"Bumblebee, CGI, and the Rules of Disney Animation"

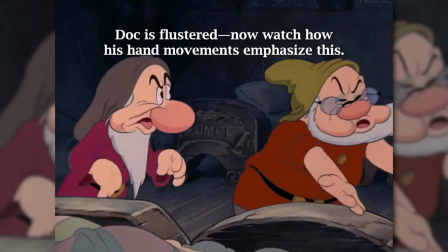12:28 It definitely makes things more interesting for the viewer, but the primary focus here is emphasis. Take the moment where Bumblebee sits on the couch, for example.
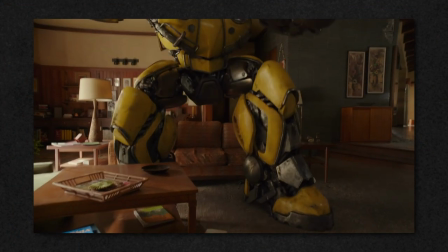12:35 The first time, he almost sits on the dog. The primary action is him jumping up in surprise. The secondary action is him bringing his hands to his mouth and then reaching out towards the dog.
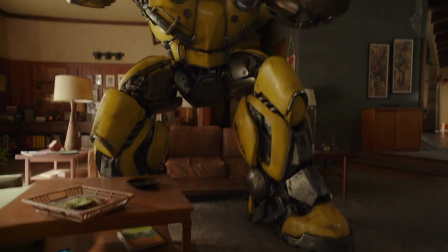12:44 This This secondary action communicates that Bumblebee jumped up because he cared about the dog. Imagine if after he jumped up he got all angry as a secondary action.
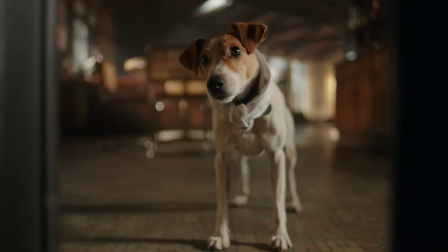12:52 That would communicate a different story, one where Bumblebee hates this dog for whatever reason.
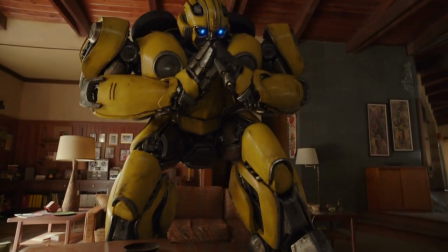12:56 But instead, the secondary action is used to add to his jump and strengthen his characterization as a caring robot.
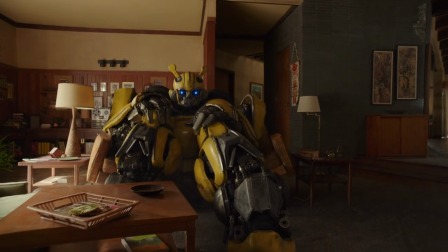13:02 Now with the dog out of the way, Bumblebee sits down for real to watch Pong on the television.
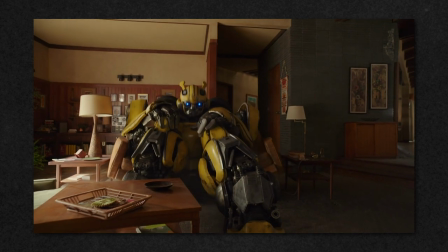13:07 The primary action is him sitting down. That's simple enough. A secondary action here is Bumblebee putting his hands over his knees.
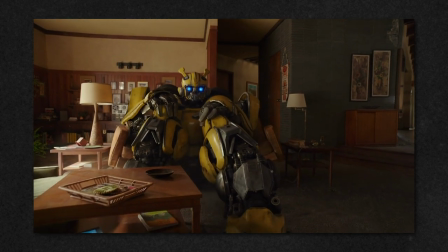13:14 He's basically bunching himself up as much as possible on this couch, and it's kind of a funny image.
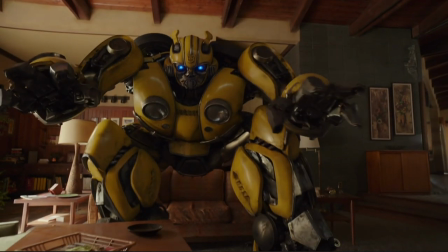13:19 And that's the point here. The secondary action shows him is funny, even innocent, especially as he stays sitting even when the couch breaks.
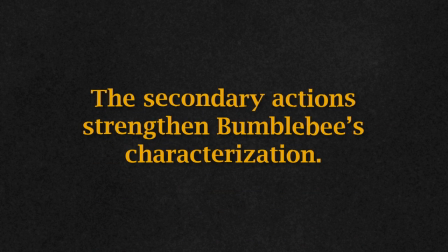13:26 The secondary actions here help strengthen Bumblebee's characterization that predominates the sea.
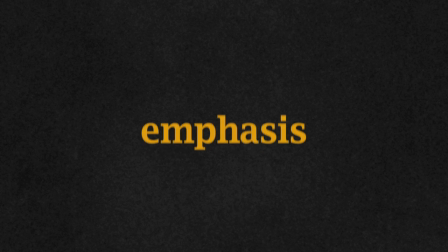13:31 He's an innocent alien exploring Earth. The whole point of this principle is emphasis, specifically emphasizing the big actions with little ones.
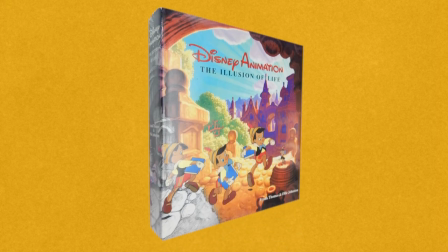13:38 Next is timing. So, this is something that, when it's described in the original book, is specifically related to traditional frame-by-frame animation.
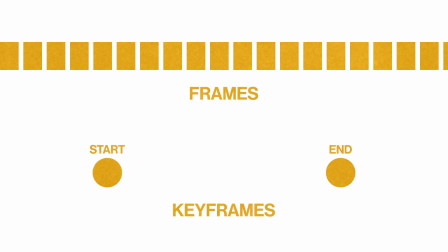13:46 Remember, most of the frames in CG animation are basically filled in by the computer after setting keyframes. But what this principle boils down to is this.
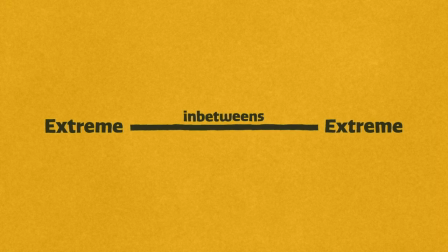13:54 If there is a lot of time between the extremes, meaning a lot of in-betweens in traditional animation, then that means the action is done slowly and thoughtfully.
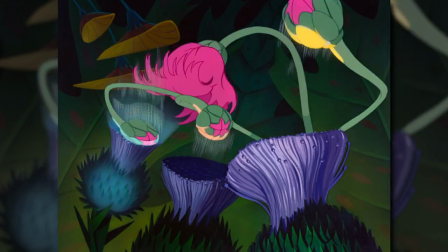14:01 If there's a little bit of time between extremes, then the action is done quickly, suddenly, or unexpectedly.
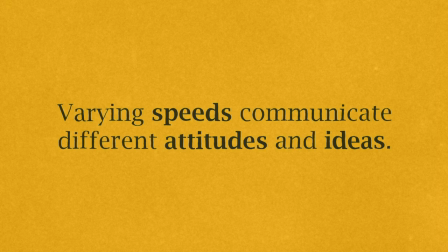14:06 Timing involves movements with varying speeds in order to communicate different ideas and attitudes visually.
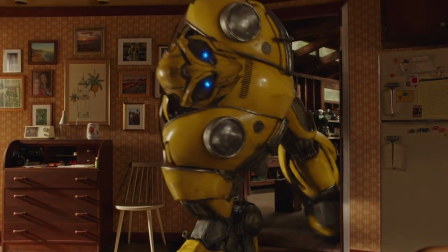14:12 Timing can be applied to the Home Alone sequence through the way that Bumblebee walks. At first he's slow because he's in a new environment and he's being careful.
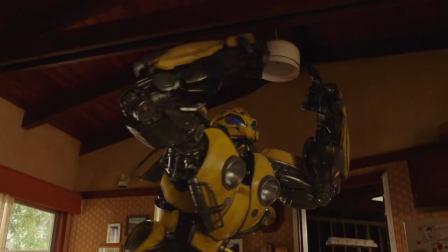14:20 His speed picks up a bit when he starts bumping into stuff, highlighting his surprise and unpreparedness.
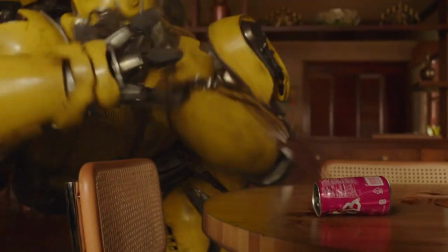14:25 He gets his bearings for a moment and slows down, before getting surprised again and going very fast across the room out of control.
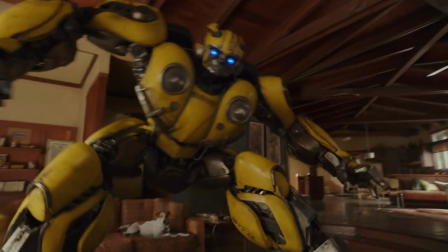14:31 And look at the variation of timing when he sits on the couch. He lowers himself down slowly but jumps up quickly.
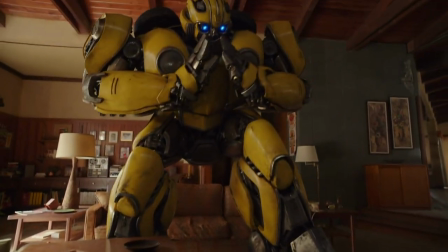14:37 That's because the sitting is done carefully while the standing is a reaction to a surprise. The varying speeds help show the audience how Bumblebee is feeling in this scene.
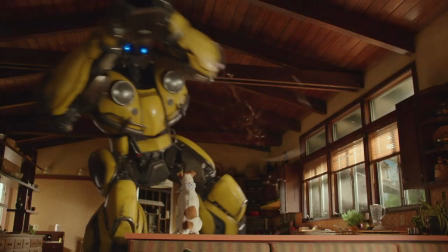14:45 He's being as careful as he can, but he's also out of his depth in this new environment. After timing is exaggeration.
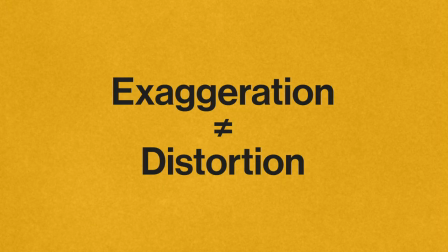14:52 Exaggeration does not necessarily mean distortion, although distortion does have its uses.
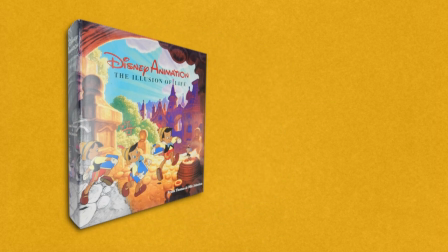14:57 Exaggeration is described by Frank Thomas and Ollie Johnston as a caricature of realism.
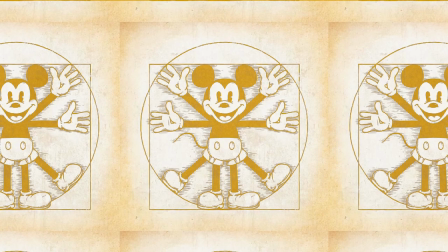15:01 With realism not exactly meaning photo and anatomical realism, but rather real things that a person would do.
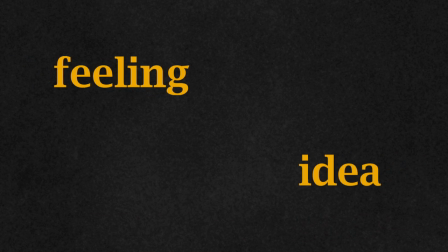15:07 An animator should exaggerate a feeling or idea instead of exaggerating a character's body for no reason.
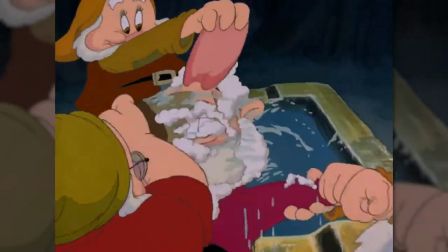15:13 The end result is a more convincing version of the original action. Exaggeration also helps ensure that the audience fully understands what's happening.
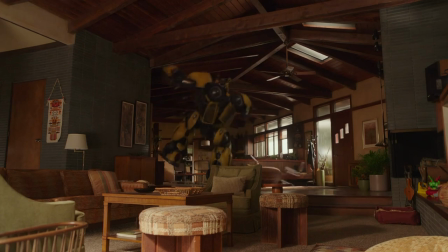15:20 One example of exaggeration is when Bumblebee is tumbling backwards with his arms flailing around wildly.
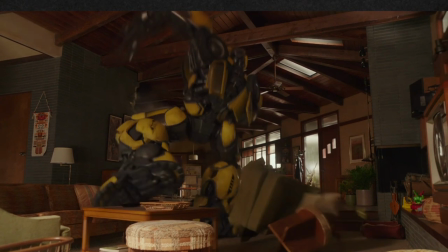15:25 This lets the audience know that he's out of control. I know it might seem obvious, but that's exactly the point.
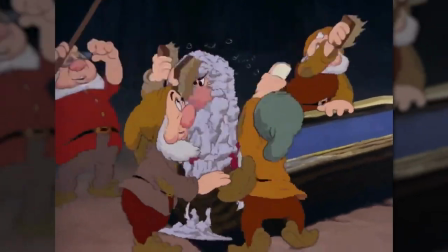15:30 Exaggeration makes things completely obvious because the The animator needs to know that ideas are conveyed properly to the audience.
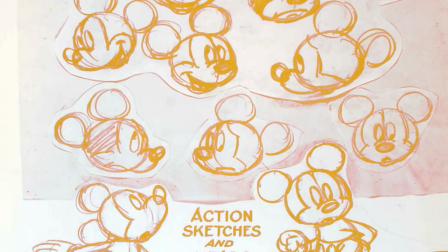15:37 Second to last is solid drawing. When designing characters to animate, Disney animators searched for an animatable shape.
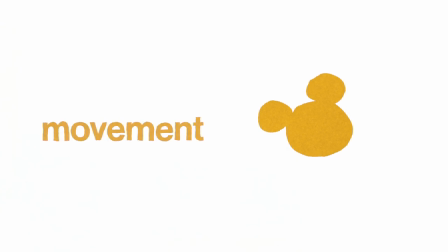15:43 Since animation obviously involves a lot of movement, a character needs to be ready to move.
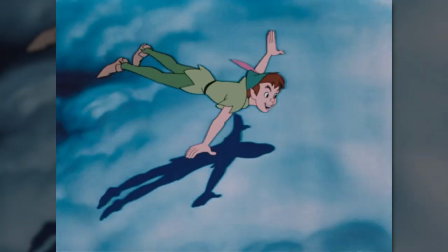15:48 A word that was used a lot was plastic. The principle of solid drawing refers to the character design.
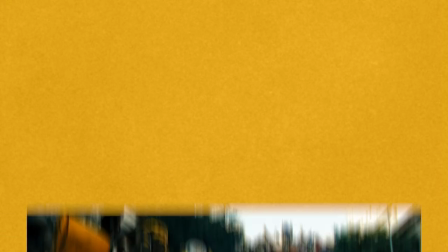15:54 Every aspect of a character's design needs to serve a purpose for the animator. So there shouldn't be any unnecessary visual detail that gets in the way of understanding. When I talked to some of the designers early on about the kind of emotional performance that I was hoping to get out of Bumblebee, I said you need to simplify.
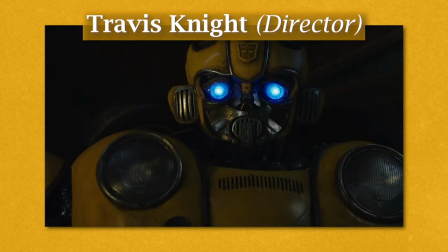16:09 As much as we can streamline what's happening in Bee's face, those things that then can move and be expressive are going to be that much more powerful.
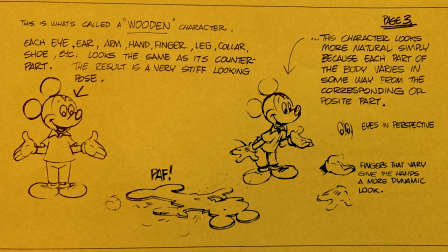16:16 Another important aspect of solid drawing is eliminating twins, a situation where both arms or both legs are not only parallel but doing exactly the same thing.
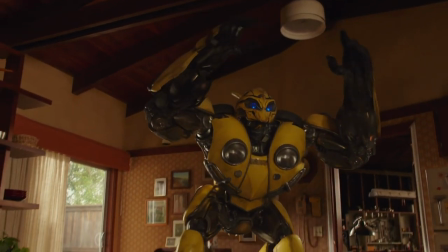16:26 Throughout the Home Alone scene, we can see that even though it's subtle, each of Bumblebee's arms moves independently,
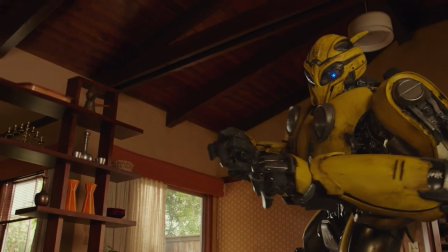16:32 and the same goes for the legs, especially when he leans over or bends his body.
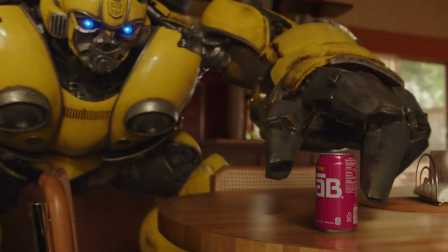16:35 This principle is very important to CG animation because it gives the 3D character a sense of weight in the real world.
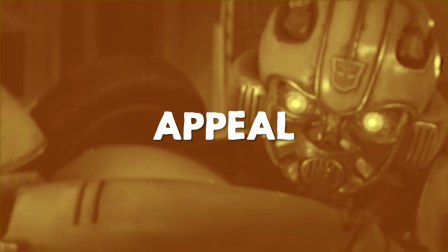16:42 The final principle of animation is appeal.
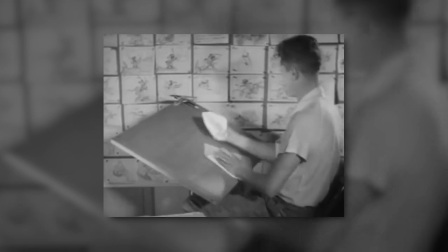16:44 The primary concern of any animator, or any artist or filmmaker for that matter, is to convey some sort of information or emotion to the audience.
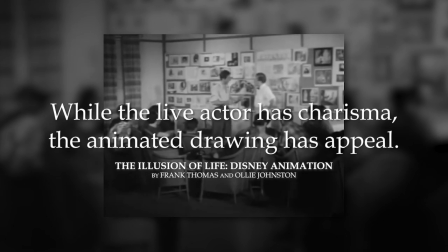16:51 That's where appeal comes in. While the live actor has charisma, the animated drawing has appeal.
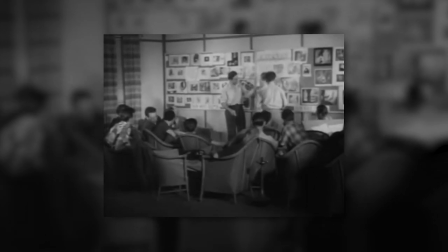16:56 Appeal is what draws audiences in.
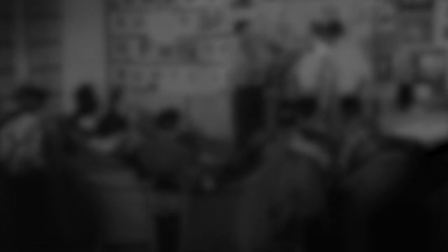16:58 This principle does not only apply to sympathetic characters, but rather any character, situation, expression, or story that speaks to a viewer. A hero can have appeal. A villain can have appeal. Everything should have appeal. Again, an animator's goal is to communicate an idea to the audience.
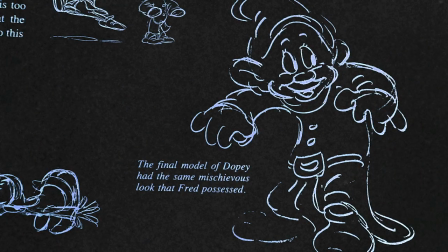17:13 In order to make that communication as strong as possible, and in order to have appeal, you need to be simple and direct. If a character's design is too complicated, it becomes harder to understand. Appeal is seeing the characters think by a change of expression.
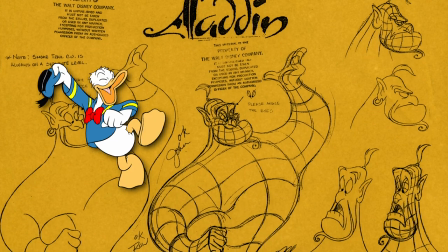17:25 It's no secret that human audiences like human characteristics and characters, because that's what makes them actually relatable and realistic.
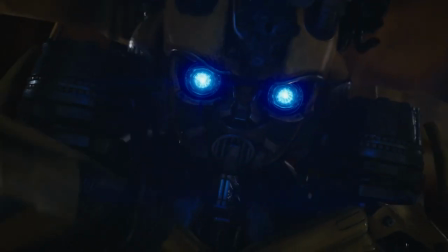17:32 That brings us to Bumblebee's character design. A major difference between Travis Knight's version of Bumblebee and Michael Bay's version is the design.
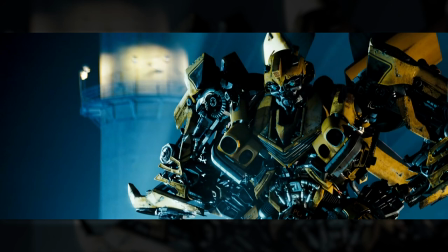17:39 Bumblebee in the 2007 Transformers definitely had a strong, imposing figure,
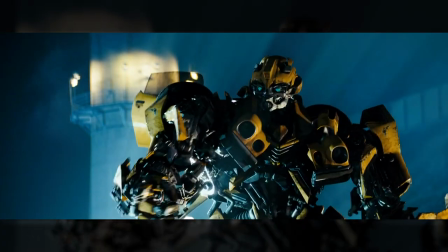17:43 but a lot of the audience connection in that movie came from people connecting to the human character first and foremost, and then connecting to Bumblebee by extension.
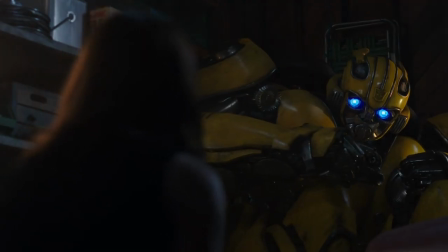17:51 Travis Knight's iteration does still connect to Bumblebee through human characters,
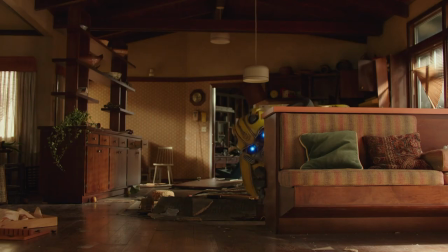17:55 namely Charlie and even Agent Burns to some extent, but there is a lot more direct connection between Bumblebee and the audience through his appeal.
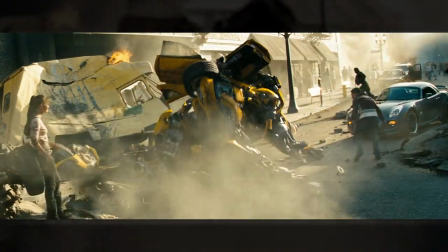18:03 Part of the reason that Michael Bay's Bumblebee didn't directly appeal to audiences is weak design in the face specifically.
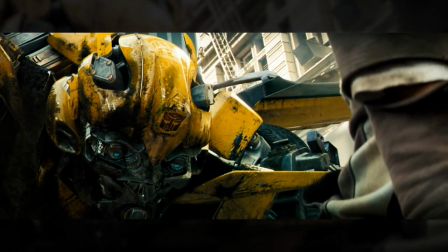18:09 Human audiences like human characteristics, so the face is important.
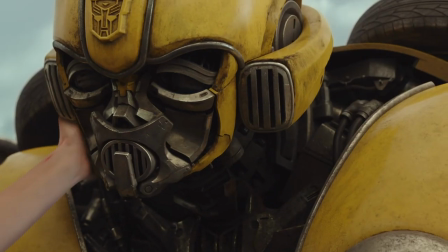18:13 Travis Knight's Bumblebee design places much more emphasis on the face by making the eyes much larger and more expressive.
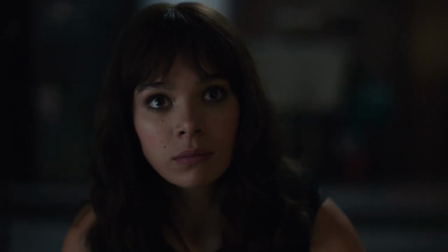18:18 Bumblebee's eyes allow him to communicate more clearly with Charlie throughout the film. And since the audience is meant to connect with Charlie, they connect with Bumblebee too.
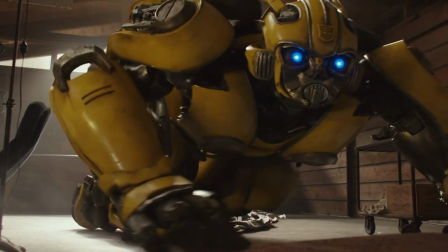18:27 However, Bumblebee also gets some time alone with the audience through this Home Alone scene.
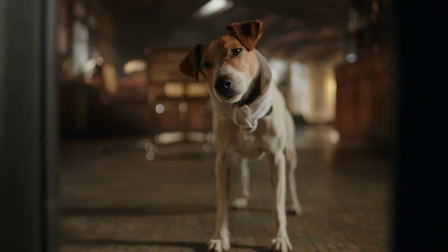18:31 I might be wrong, but I'm pretty sure that this is the first time in the Transformers franchise where we see Bumblebee on his own.
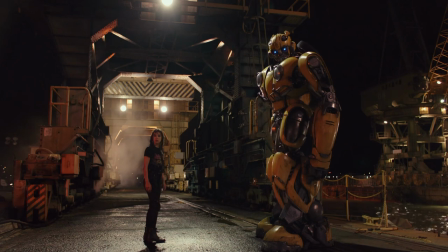18:37 No other humans are Transformers around. That is part of what makes him such an appealing character.
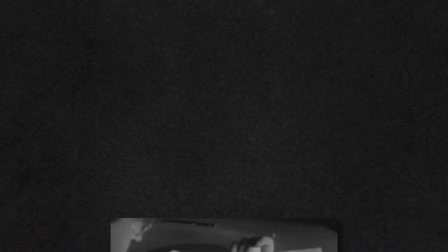18:42 So those were all the 12 principles of animation. I know it was kind of a stretch at times, taking ideas formed around a specific type of animation and applying it to a different type of animation. But I think it's a worthwhile comparison because it shows how some of these fundamental ideas can still be seen today.
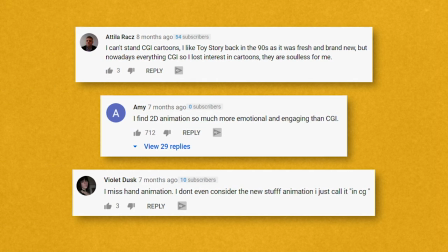18:57 I see a lot of people online say that with the mainstream shift in animation from 2D to 3D, the magic of animation has been lost.
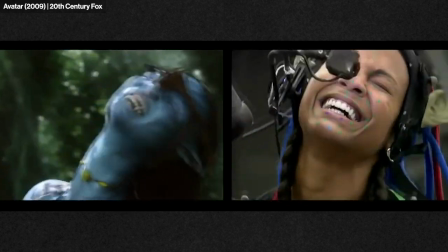19:04 Especially with the improved 21st century computer imaging technology that allows for more true-to-life realism.
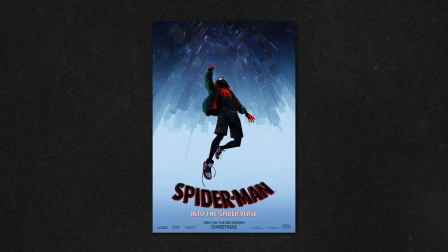19:10 I don't really think that's true. Just because a lot of CG animation isn't in-your-face expressive doesn't mean it's any less valid as an art form.
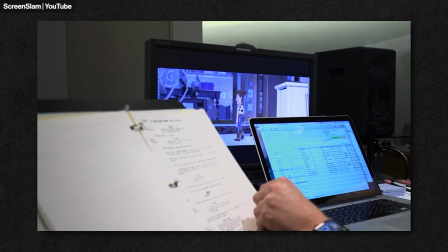19:17 I think that the artistry and craftsmanship that goes into CG movies, especially the hyper-realistic ones, is taken for granted by most audiences.
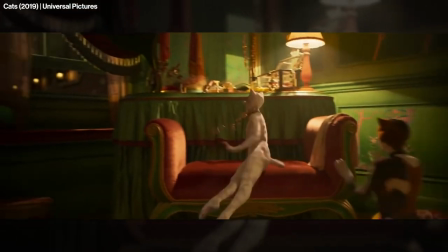19:25 Obviously, that hyper-realism can be taken to an ugly extreme, like with Lion King's emotionless faces.
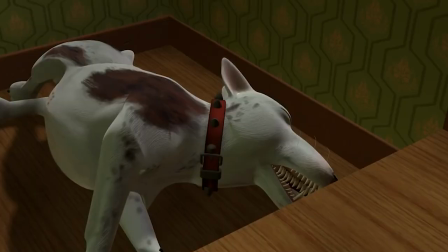19:31 But it can also work, like with Toy Story 4's Dragon the Cat, especially when you compare it to the dog in the first Toy Story from 23 years ago.
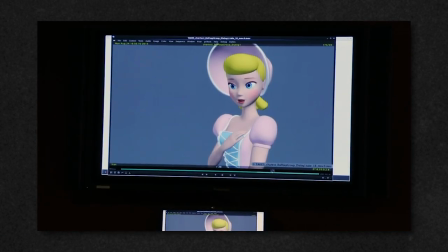19:38 Honestly, I think the reason we don't really appreciate modern animation advancements is because so much is happening right before our eyes.
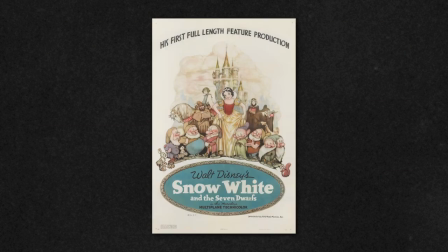19:45 With early animation, like Disney animation, we're looking back years later at a select few great works.
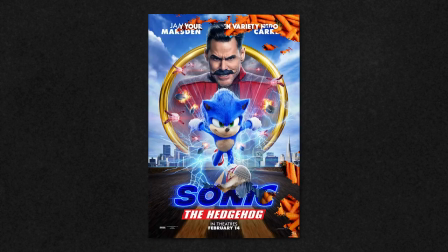19:51 But when we're looking at current films, we're seeing a bunch of bad or just okay films with a few good ones popping up here and there.
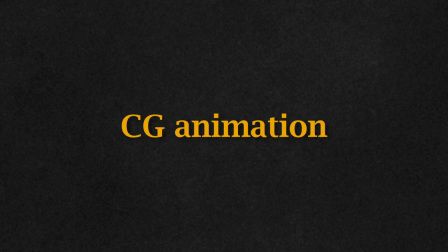19:57 So it can be pretty easy to say that CG animation is bad or there's no magic or whatever. But that's a cop-out.
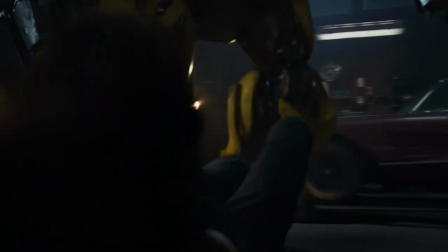20:03 Computer animation can communicate just as much as traditional animation.
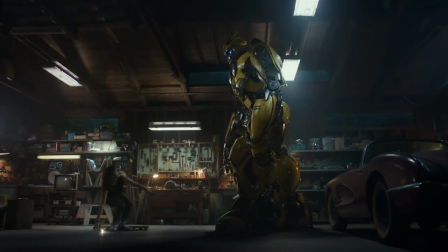20:06 It's just a matter of having animators who are dedicated to telling a story to the audience through their art instead of just trying to make money.
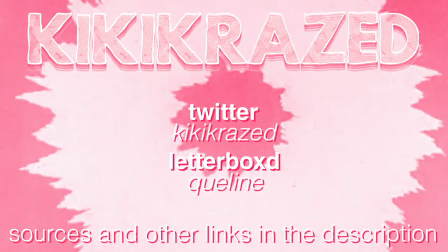20:13 And that brings us to the end of this video. What do you think about all this? Should the 12 principles of animation even apply to 3D animation?
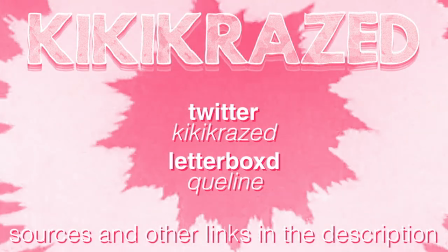20:20 Or should we come up with something else for new advancements? Leave a comment with your thoughts. If you want to see more content like this subscribe to this channel so you don't miss it.
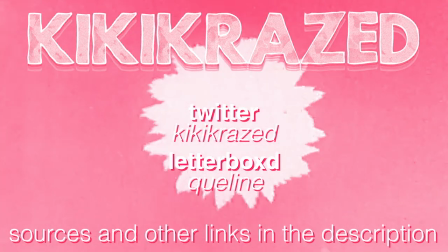20:28 My name is Kaylin, also known as Kikucrazed, and thank you for watching.